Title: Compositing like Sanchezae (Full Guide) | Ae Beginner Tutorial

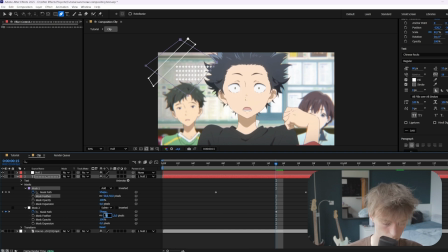6:54 now you can also change the feather so maybe to something like 50 so it's even more smooth all right and then the last thing is to just easy ease them so select them all and press f9 all right and then here you can also set the blending mode something like overlay maybe if
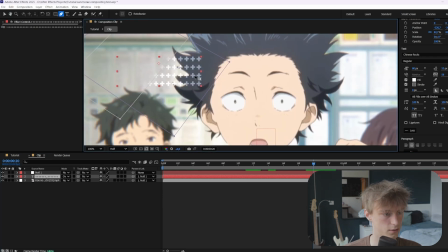7:10 you just want to have like less transparency on the darker parts for example here all right so now it looks like this and that's just something
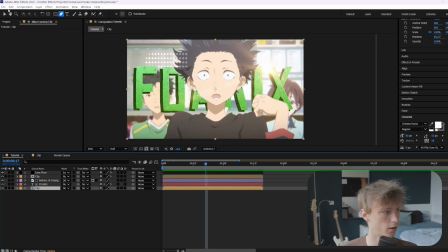7:17 he does on his edit sometimes all right then the next thing is this kind of aura lighting effect which is basically like the glow around his body which looks very realistic when there's like a lens flare behind him which we have so the first thing we want to do is copy our masked out layer then we want to
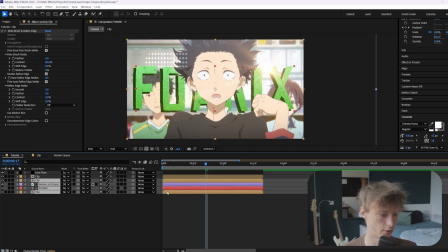7:31 select the layer below it then hold shift select the layers below that then ctrl c ctrl v to copy it and we'll pre-compose this one so we'll say scene copy now what you want to do is make the stop one black so use the fill effect and
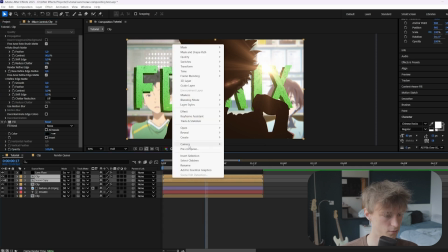7:46 then set it to black and now you just want to pre-compose these two all right now you want to add an effect called s glow
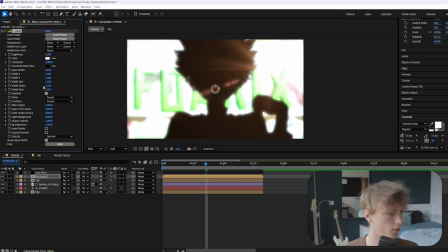7:53 and make sure it kind of overlaps on like over the black parts and then the last thing is to copy the mask layer again put
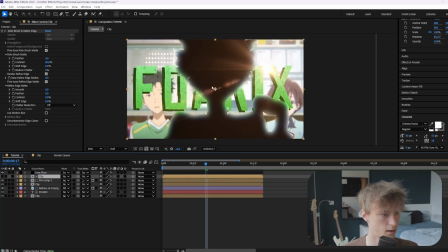8:01 it above it and then just make sure you get this alpha map from it so only the things within the black parts are affected all right the last
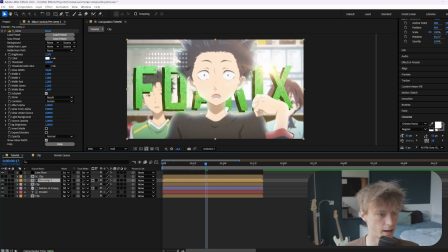8:10 thing you can do is set the blending mode to screen and then as you can see we get this glow around him you can also change the color um
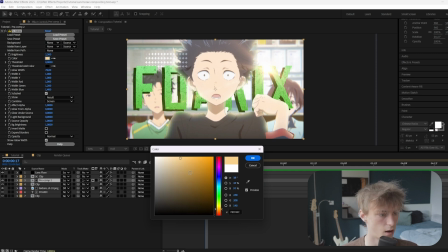8:17 so just on the as glow effect you can make it like more orange or even green in this case which will make the colors
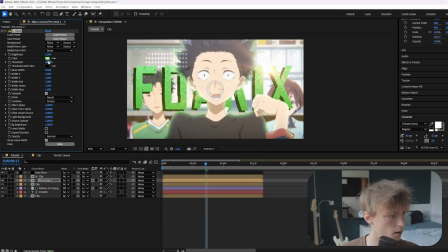8:24 fit a lot more so that's really nice and then just change around the size a little um so it looks good to you all right so this is the aura lighting effect which looks really nice and then we're going to go over to the color correction and the color grading so for color
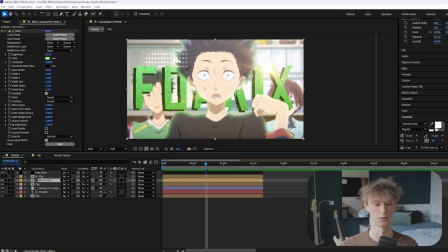8:39 correction usually if you have like a lot of clips you want to make them fit all together color wise and you want to kind of make sure it's kind of neutral so in this case we just want to make the masked out layer a little darker and a little more contrasted so add
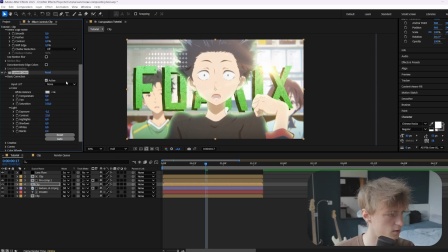8:55 a lumetri color and then just make sure it has some contrast and it's not too exposed all right then we can add an adjustment layer so ctrl alt plus y we want to add another
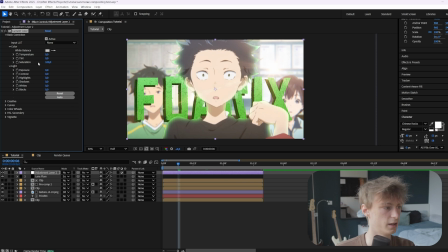9:03 lumetri color and usually in census edits it's like really saturated so we just want to saturate it a little and then change the temperature a little maybe like five all right then the next thing we can do is add an effect called looks and then we'll
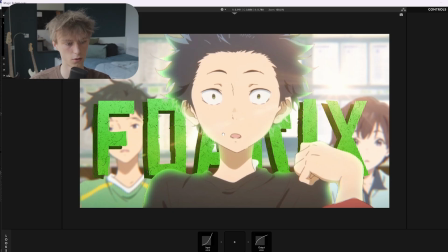9:17 just click on edit all right now here it's very important your colors might look very messy and we just want to change that to only three colors so that's usually what sanchez does as well he keeps this color palette to like three colors per clip so for example
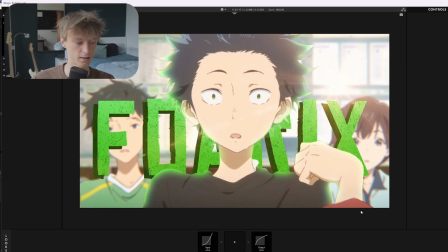9:31 here we could keep the green we could keep the red and we could keep the blue and all the other colors
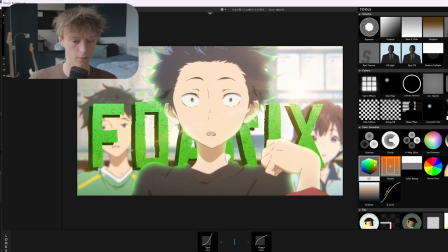9:38 we'll just remove them or we'll change them to the colors that we want so very important we'll add colorista or we could also add a lut before that
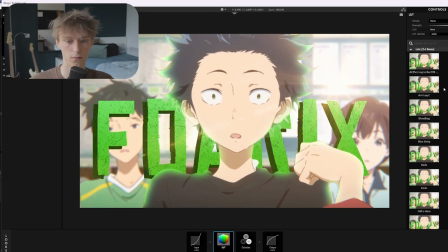9:47 um if you want that so let's check them out oh that actually looks really nice so honestly if you have like good LUTs definitely apply them we'll just start off with this LUT here I think it looks pretty nice and then let's
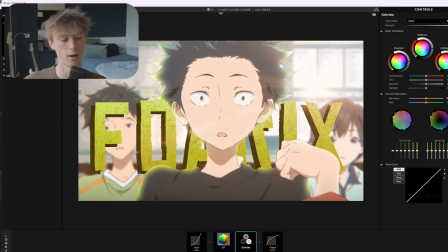10:01 go to colorista so first of all in the shadows we might want to bring back the blues a little more so
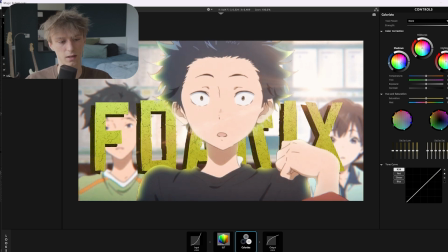10:07 something like this and then the midtones I usually don't change them because it's basically like changing the temperature you can make it colder or warmer but it won't make sure that we can change each individual color specifically and then the highlights i think it's a little too harsh for now but you could
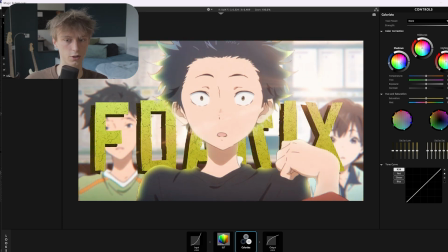10:23 bring back some green if you wouldn't like that or red yeah for now we're just going to keep it neutral then here um we're going to add some contrast but we're actually going to do that in the graph here so make something like this all right and then maybe some more saturation all
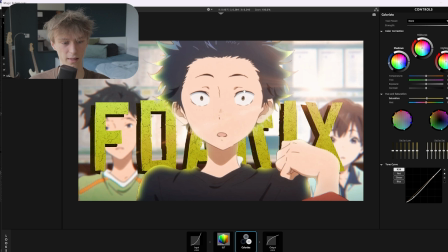10:37 right and then now is where the fun happens of color grading We can start to eliminate some colors and really make our color palette stricter Um, so first of all the green we just want to keep it Then the yellow is also kind of part of the green if you see if you remove it Our green will also kind of get removed So we need to keep that as well,
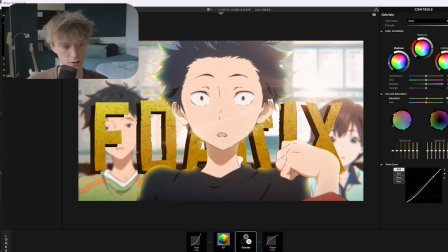10:57 but we can bring it more towards the green for example You can also like bring it more to the orange So it's all sorts of things you can do with it Then the orange we might want to bring more towards the red And then the red more towards the orange and then just boost it a little Then the pink,
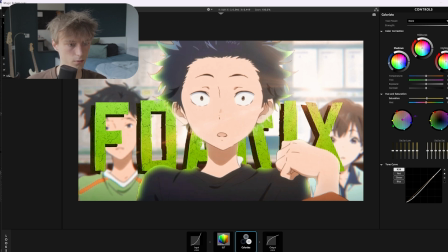11:11 we don't really have much of that so we can just remove it So bring it to the center Then the purple, also not much of it so we can bring it to the center as well Then the dark blue, we want to pop that out a little more More towards the light blue maybe So something like this And then the light blue itself
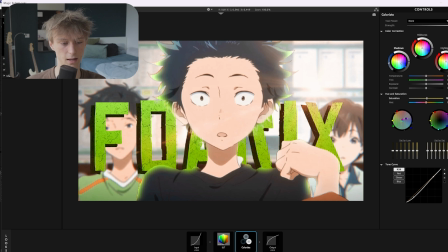11:27 We also want to pop that out As you can see if we bring it to the center The things in the background will get really gray But we really want to keep it so we need to drag it out more So now you can really see we have green, we have some red and we have some blue and that will make sure your color grading will look really nice. Then the last thing is to drag this slider down.
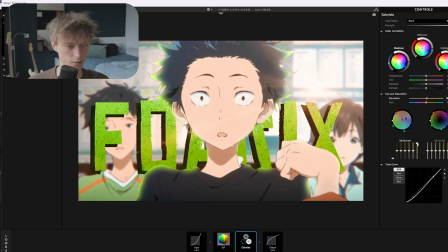11:46 So this will basically remove any colors in the dark parts and then this slider we can bring it up a little to bring back a little bit of the skin tone.
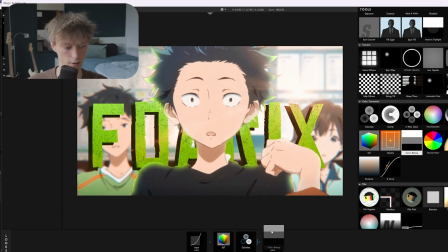11:54 Then if your skin tone is still kind of bad you can add something like color ramp and then just add a new one,
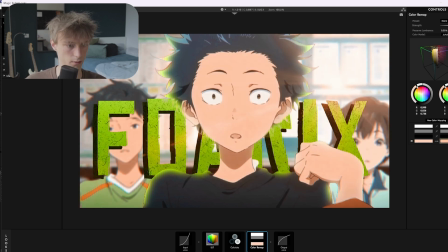12:00 select the skin color and then on this color wheel you can just make it darker or lighter but just don't go too extreme in this then you want to add
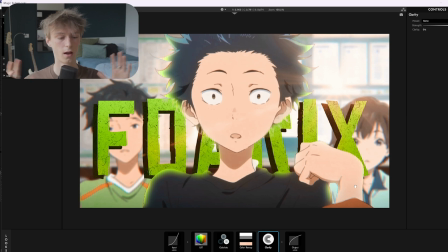12:09 some clarity so this is basically like a sharpen effect but it's not only sharpen it also just brings out the details
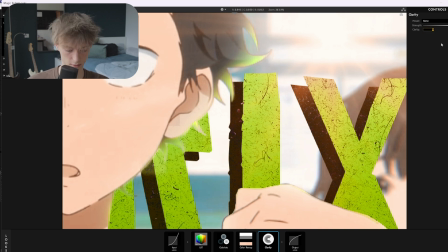12:16 of the darker parts so for example in the text you'll see it really well if you set it to 100 which is way extreme of course you'll see it will just get a lot more detail which looks really nice but we'll set something like 40 then the next thing is a optical diffusion so just make the values really
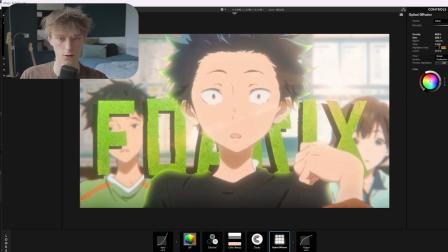12:31 extreme so you know what you're working with and then change the highlights only to 95 and then just change them back again and here you can
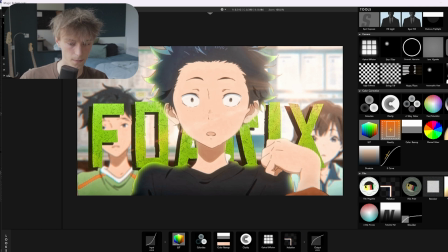12:39 disable and enable it to see what you've changed the last thing is radiation and this will just give it like a film look a little more realistic make
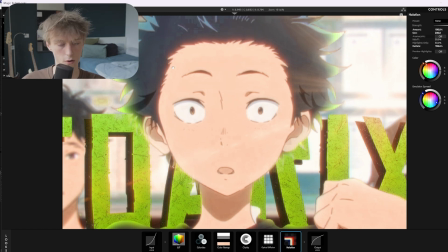12:47 the values extreme now you can see in his hairline there's like a red glow and i just can dial it down a little like this
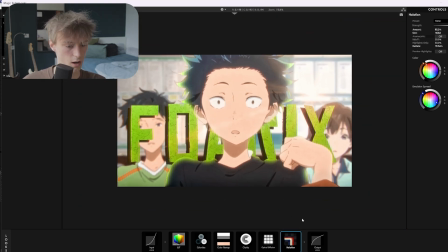12:54 so now it has this like kind of realistic film look which looks really nice all right so that's most of it you
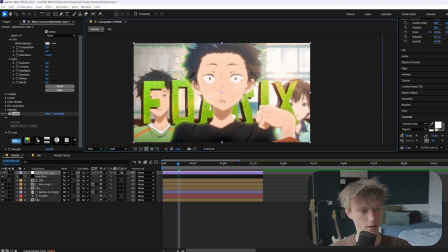13:01 can just press enter all right and now as you can see our colors fit a little bit better so we got the green the red and the blue that pops out way more than the other colors and there's almost no other colors here so maybe like the brown a little
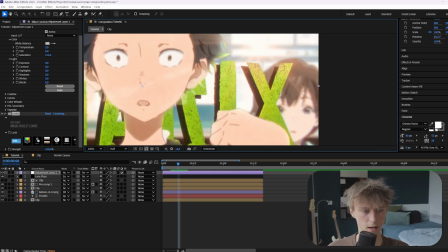13:13 but uh yeah that will get like really nitpicky because it has to do a lot with the orange or the red
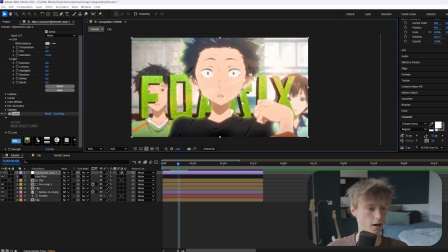13:19 and we can still remove it honestly but it's fine it's not too distracting so we'll just keep it all right then the last thing is to add just
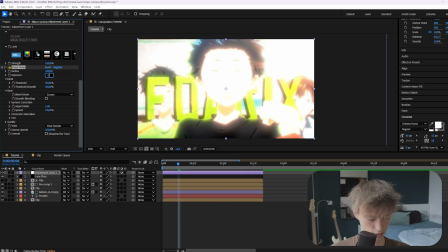13:26 a little glow so let's add deep glow and not too extreme of course so just a very slight glow and then we can also go
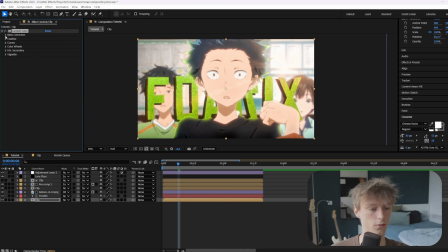13:34 to original clip and actually make it a little darker so our character will pop out way more and our text as well by the way so just go down to the base correction and then you want to change the exposure so decrease it but not only that you also want to change the
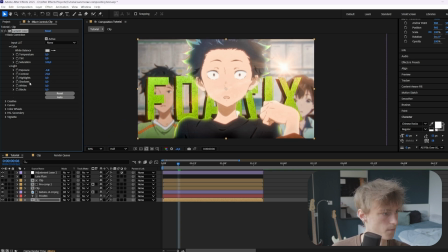13:49 contrast so make sure you up that as well and then the last thing is to add a sharpen effect just to you know make it a little more sharp and then maybe also a little metric color to add a vignette so just use these
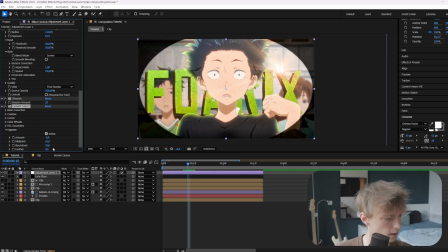14:03 settings minus five 55 and 25 and then you